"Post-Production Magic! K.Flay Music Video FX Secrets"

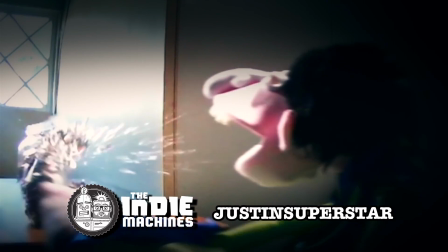0s
Hey, what's up, Indie Machines? Justin here with the inside scoop on how we did all those crazy special effects for the K.Flay We Hate Everyone music video. One of the big challenges to this shoot was syncing up all the footage that we shot from all the various GoPros.
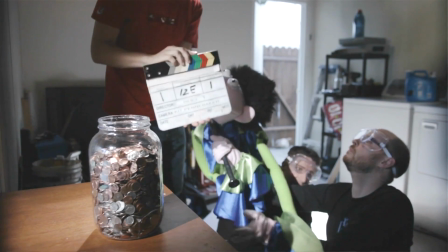13s
One thing that we did initially was we had someone with a clapboard who clapped for every single shot, and the idea was that we could use the program Pluralize.
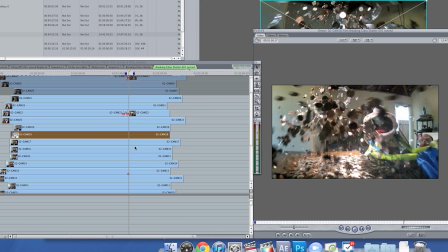22s
It would identify where the clap was, and it would put all the footage in the right order based on that one specific point, since all the 27 cameras were recording audio.
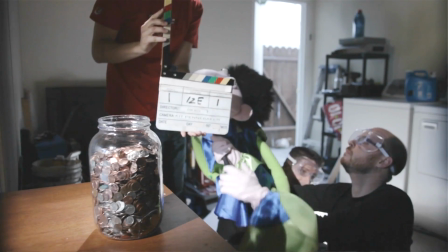31s
One of the issues I ran into while editing was that a lot of times we would do the clap and then it would be a good 30 seconds,
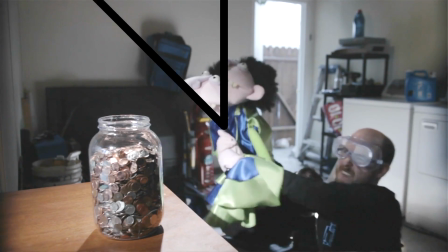38s
a minute before we'd actually get the shot done. So if I would have done this again, ideally we would do the clap right before we actually had the shot.
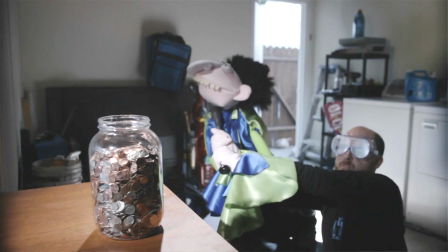45s
I ended up trying to find a specific point, like when the bat would hit the glass. So I tried to find that same exact point in all the clips when I was capturing through the GoPro software,
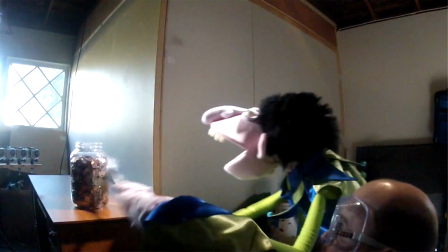55s
go back like 20 frames, and I'd have an almost exact point for the first frame of all the converted clips. Once I had the timing of all the different clips synced up, I still had to go in After Effects and manually change the height of all the different frames, manually change the size of all the different frames. Once all that was done, I still had to go in and color correct all the different ones, because the GoPro cameras, you can't set a specific aperture and shutter speed, and you can see it's definitely not perfect,
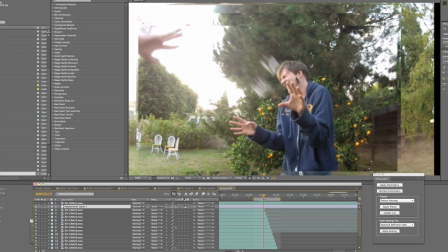84s
but it's a lot better than we started off with. Once I was done with all that, I had an After Effects file where I could basically choose any point within the shot,
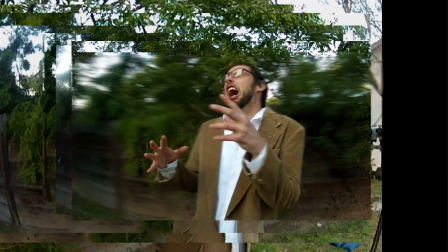92s
make all of the different angles freeze frame, and freeze it right there. It was a really cool way of doing it.
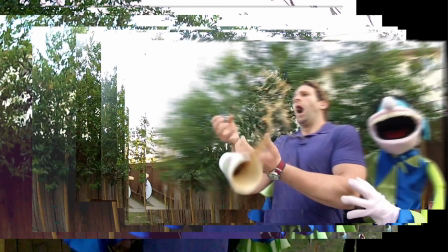98s
Gave me a lot of flexibility to choose exactly which moments I wanted to have become bullet time moments.
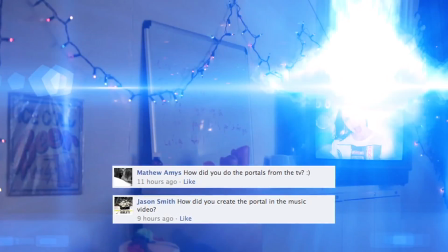103s
A lot of you guys asked about the portal effects. Well, that wasn't me.
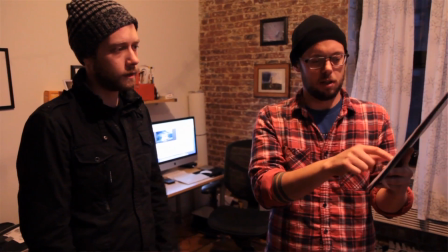106s
That was the super talented special effects master Nick, who's also doing some great stuff for Cardboard Robots, who pulled that off. Here's Nick with some more info. Hey, so I'm Nick. I did the crazy laser beam thingies that shoot out of the TV.
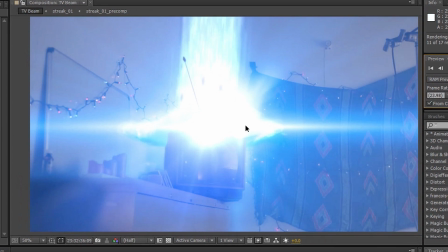119s
So yeah, let's check it out. It looks really complicated. It looks like there's a lot going on. These clouds look all crazy.
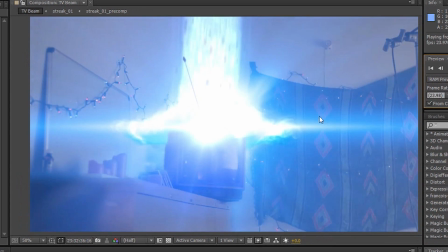123s
The light's flashing all over the place, but it's a really simple effect to do.
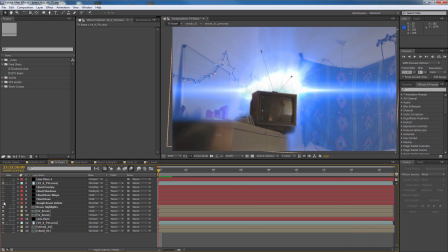128s
So let me turn a bunch of layers off here so you can really see what's going on. Okay, so this is the base shot.
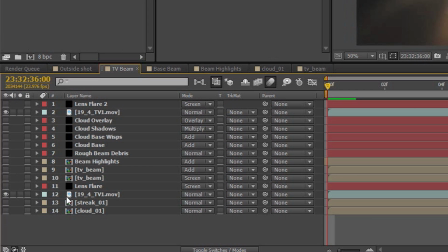134s
This is the shot I got from Justin. You can see that there's actually still two layers turned on. This is duplicate of the same shot.
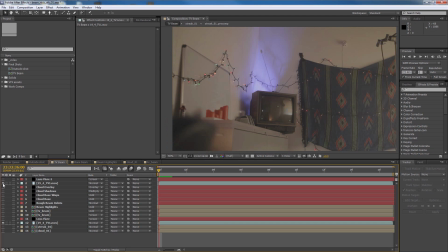139s
The reason for that is that I know that I wanted the beam to look like it's a little bit behind the TV.
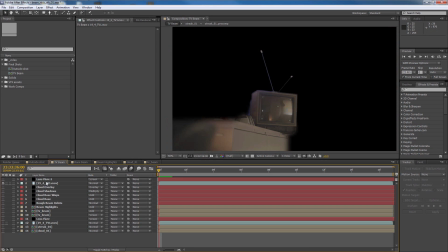145s
So this second layer here is really the background, and the first layer is just the TV masked out.
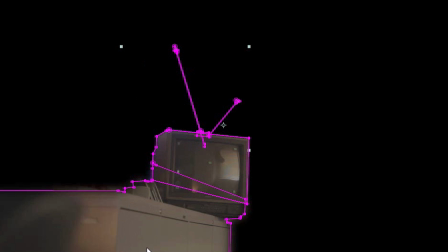150s
I masked out the antennas too, so they sat in front of the beam a little bit. Some of them have a little bit of a feathered edge, you can see right here.
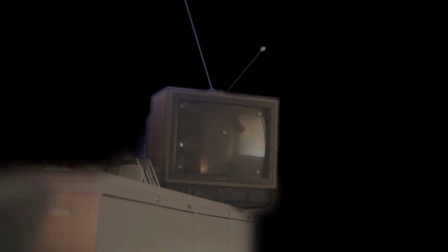156s
Some of them have a harsher edge, like the antenna and the TV, and that just sort of helps create a little bit more reality than you might otherwise get.
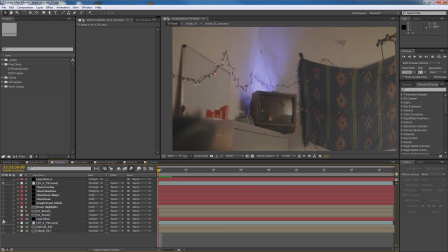163s
Just sort of throwing a mask on and hoping it all works out. Let's start with the beam effect.
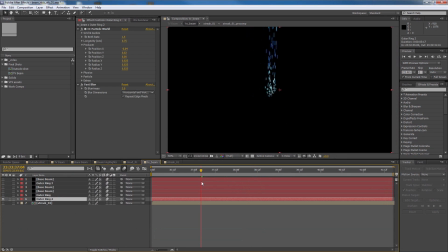168s
It's really simple. It's literally these same particle settings duplicated over and over again for a couple layers to make it look a little bit thicker,
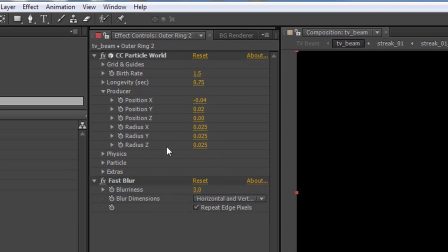176s
with increasing the radius of the producer.
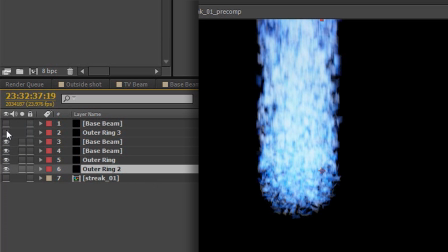180s
So you can see for each one, it gets a little bit bigger, the particles get a little bit bigger, and it creates a sort of thick mass.
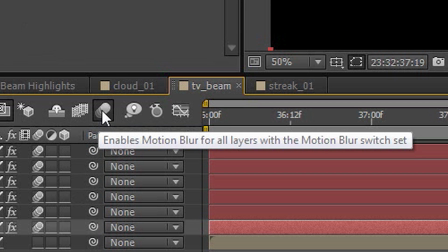187s
What really helps sort of sells it being a mass is turning on the motion blur.
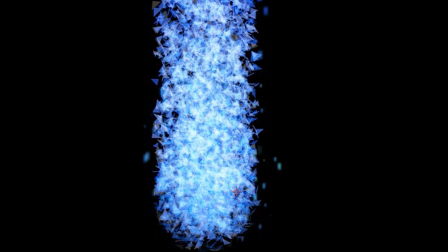192s
But turn that off, it looks, you can sort of see the individual particles, you can see that's really not all that fancy.
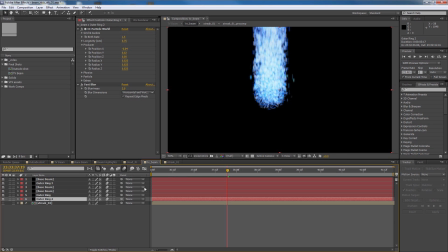197s
The motion blur really helps cover a lot of that up. Rather than just using the built-in particle shapes that are in CC Particle World,
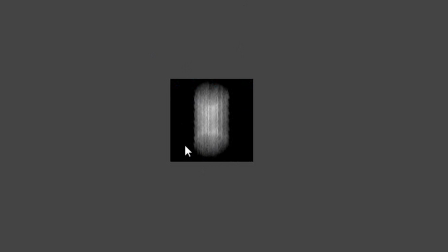204s
I'm using a really simple particle image here that I just created in Photoshop that I just drew a quick circle, did a bunch of motion blur to it, made sure there's an alpha channel so that it keys out nice and clean, and just set that to be the particle, and here we go.
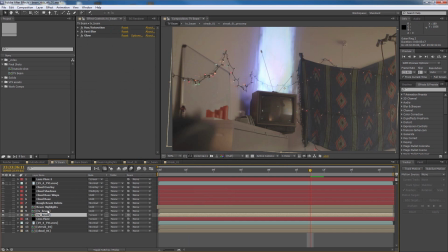220s
We get this nice thick mass. And here, this is just the same effect applied twice, is changing the screen mode.
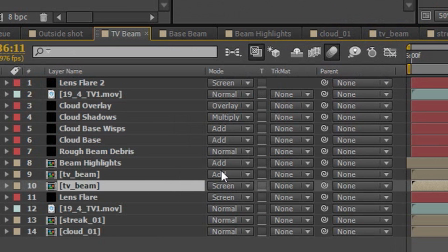227s
So the original mode here is screen, and the one on top of it is add, and that just helps brighten it up a little bit.
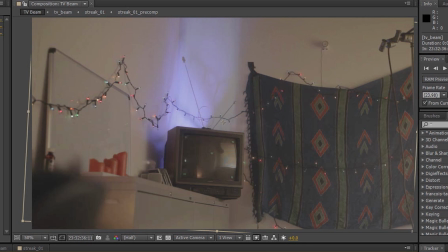234s
It looks really subtle there. Putting that on makes a huge, huge, huge difference.
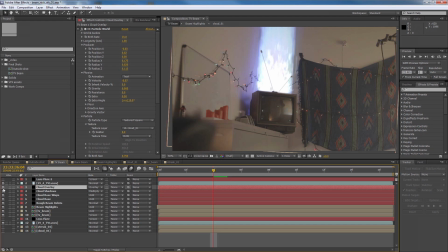240s
So the next big part of the effect is the clouds.